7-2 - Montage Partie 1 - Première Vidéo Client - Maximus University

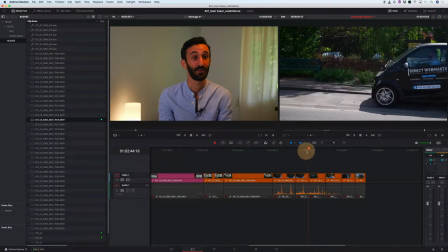20:47 Mais on va pouvoir mettre sa voiture lui et on se rappelle qu'il était à côté de sa voiture, il était tout content,
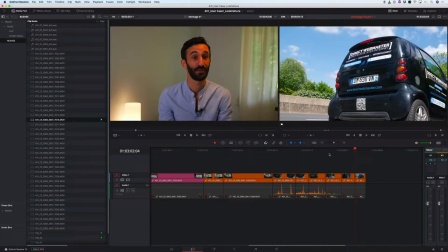20:53 donc ce qu'on n'a pas voulu utiliser mais on va devoir l'utiliser parce qu'on n'a pas tant de choix que ça. Donc on va aller dans nos rushs, on va grossir ça pour pouvoir bien voir. C'est très pratique, on a des grosses icônes
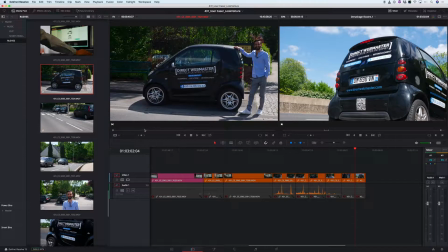21:07 et voilà, on l'a lui à côté de sa voiture, il est content. Donc ça c'est un truc qu'on peut utiliser. Voilà, super. Là, par contre, est-ce qu'on est au ralenti là-dessus ou pas?
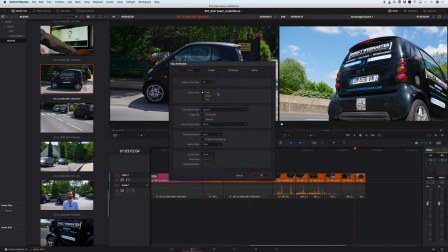21:19 On va cliquer droit, Clip Attributes, et on est au ralenti. Donc, on va utiliser au ralenti parce qu'on n'a pas besoin spécialement du temps réel. Et ça nous arrangera sûrement de l'avoir ralenti à cause de tous les arbres, les mouvements, etc.
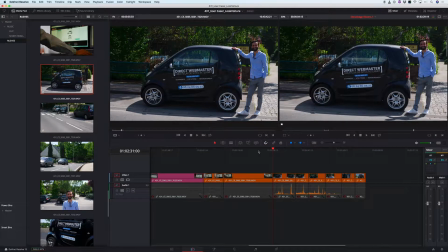21:34 Donc, tac, on va se mettre ça ici. Donc, du coup, comme j'ai chargé un rush, tu vois que maintenant, ma timeline ici, c'est illustre.
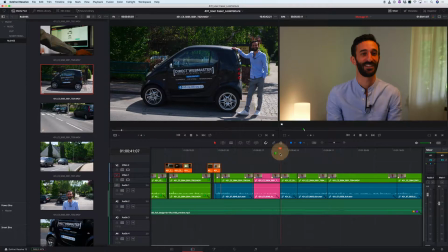21:42 Donc, je vais rechanger timeline, je passe en montage. Et je vais mettre ça là. Je la mets on top et on va faire un test.
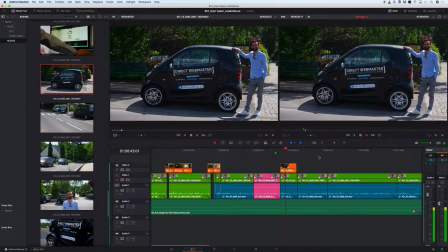21:49 De façon très simple. Ça fait maintenant 5 ans que j'ai marqué ma voiture et c'est vrai que j'en suis déjà très satisfait, premièrement.
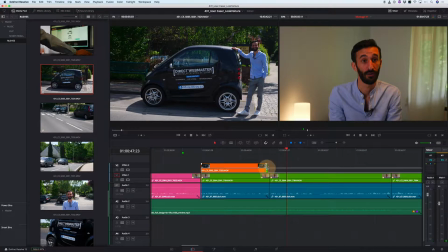21:56 Ça m'a apporté beaucoup.
Ok, bon, c'est pas mal, c'est un peu long. Mais bon, voilà, on a des défauts, on n'a pas assez de rush disk, donc on va devoir trouver des astuces. Et il y a des fois où ça a peut-être des petites longueurs.
De façon très simple. Ça fait maintenant 5 ans.
On regarde.
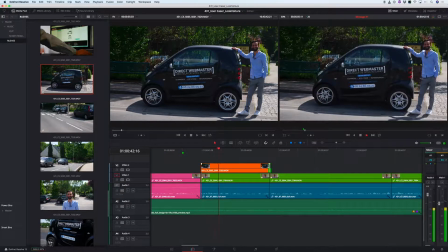22:10 Sticker moi-même de façon très simple. Ça fait maintenant 5 ans que j'ai marqué ma voiture et c'est vrai que j'en suis déjà très satisfait, premièrement.
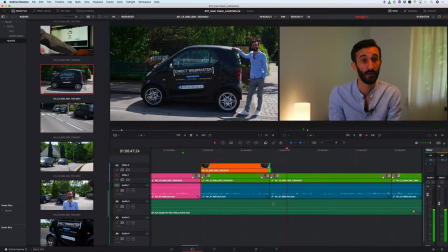22:17 Ça m'a apporté beaucoup en termes de contacts, en termes de clients. C'est vrai que quand je suis sur l'autoroute, j'ai des gens qui me font un petit signe comme ça pour me dire qu'ils vont m'appeler. Quand je gare ma voiture, par exemple, j'essaye de la garer justement dans des endroits.
Donc là, on se rend compte qu'on a beaucoup d'anecdotes.
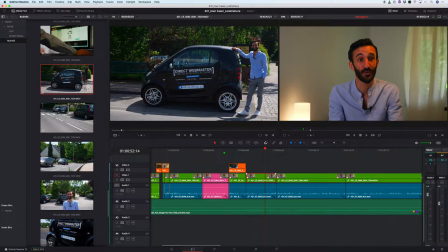22:34 On va voir si beaucoup d'anecdotes ça marche. Et ce qu'on va faire, c'est que peut-être on pourra faire le petit truc qu'on fait, voilà, ça fait très YouTube, faut éviter de le faire, mais faire un petit passage, donc plus zoomé et là moins zoomé pour changer de plan.
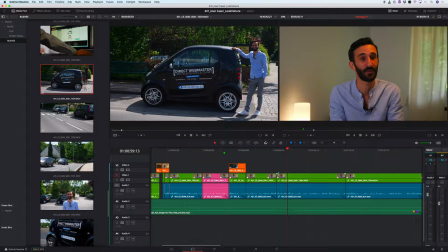22:48 L'idéal quand tu fais des témoignages clients comme ça, c'est de filmer à deux caméras, une sur le côté, une de face, enfin une plus désaxée, peut-être même une qui fait des mouvements. Le truc, c'est que pour ça, il faut avoir un peu de budget, ou du moins, il faut que la personne pour qui tu fais ça ait un peu de budget.
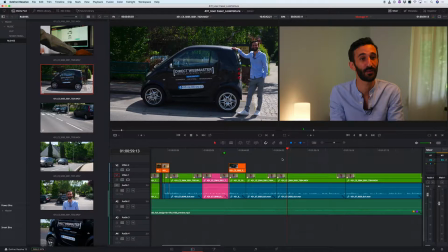23:01 Et là, il n'y a pas de budget vraiment beaucoup. Donc du coup, comme c'est l'objectif, c'est de le faire avec pas trop de budget, et on n'a qu'une seule caméra. Donc du coup, on va pour l'instant faire comme ça.
Les endroits donc, ça, on qui comme sont ça. Très visibles.
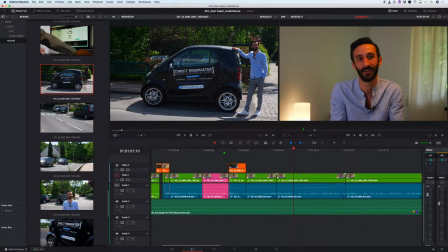23:15 Peut-être qu'il y a du cut à refaire ici. Peut-être qu'il y a du cut à refaire ici, puisqu'on est à 2 minutes, on peut descendre à 1 minute 30. Il n'y a pas d'obligation de longueur. Ce qu'il faut, c'est que ce soit percutant et pas mauvais. Donc on va continuer l'illustration.
Pour justement toucher le plus de monde possible.
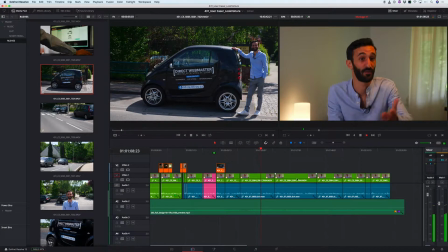23:33 J'ai eu quelques clients, par exemple, quand je suis allé aussi.
Ok, donc tu vois, ça commence à être vraiment long, vraiment long.
Réparer ma voiture chez un garagiste, le garagiste s'est transformé en client. Alors que...
Voilà, ça c'est une bonne anecdote, par contre, le garagiste s'est transformé en client. Donc tu vois, ça peut être ça, ça peut être...
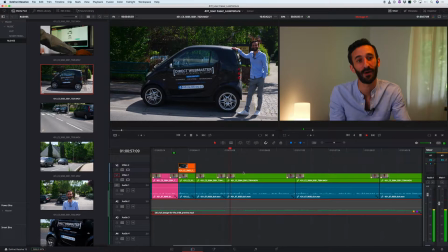23:49 Un petit signe comme ça pour me dire qu'ils vont m'appeler. Quand je gare ma voiture, par exemple, j'essaye de la garer justement dans des endroits qui sont très visibles. Le garagiste s'est transformé en client, alors...
Donc, est-ce qu'on peut revoler ça?
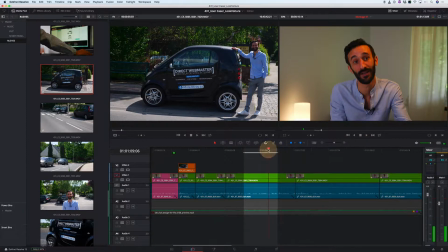24:04 Le garagiste, si réparer ma voiture chez un garagiste.
Ouais, il est trop long j'ai cette eu, anecdote.
J'ai eu quelques clients, par exemple, quand je suis allé aussi réparer ma voiture.
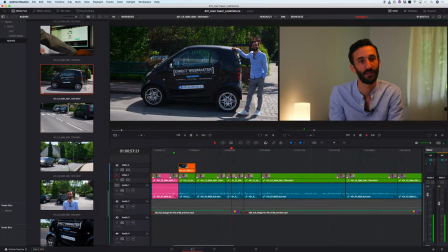24:17 Ok, donc est-ce qu'on peut faire ça? Je pense pas.
J'essaye de la garer justement dans des endroits qui sont très visibles. Le garagiste s'est transformé en client, alors que c'était moi le client à la base, et c'était assez marrant.
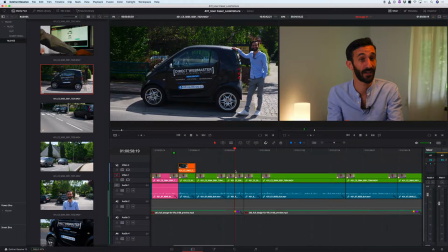24:29 Donc c'est des bonnes anecdotes, mais comme je te disais dans une leçon précédente, il faut faire son deuil et il faut dégager des choses. Donc on essaye, on voit ce qui marche le
mieux. Un petit signe comme ça pour me dire qu'ils vont m'appeler. Le garagiste s'est transformé en client alors que c'était moi le client à la base.
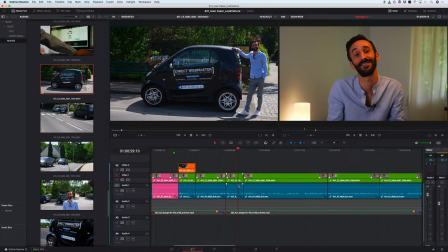24:45 Voilà, là tu peux te dire que ça peut faire sens puisque qui te parle de son garagiste, en gros là il fait une liste des anecdotes.
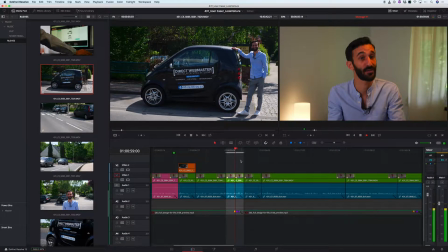24:52 Par contre si on rajoute ça, garer justement dans des endroits qui sont très visibles.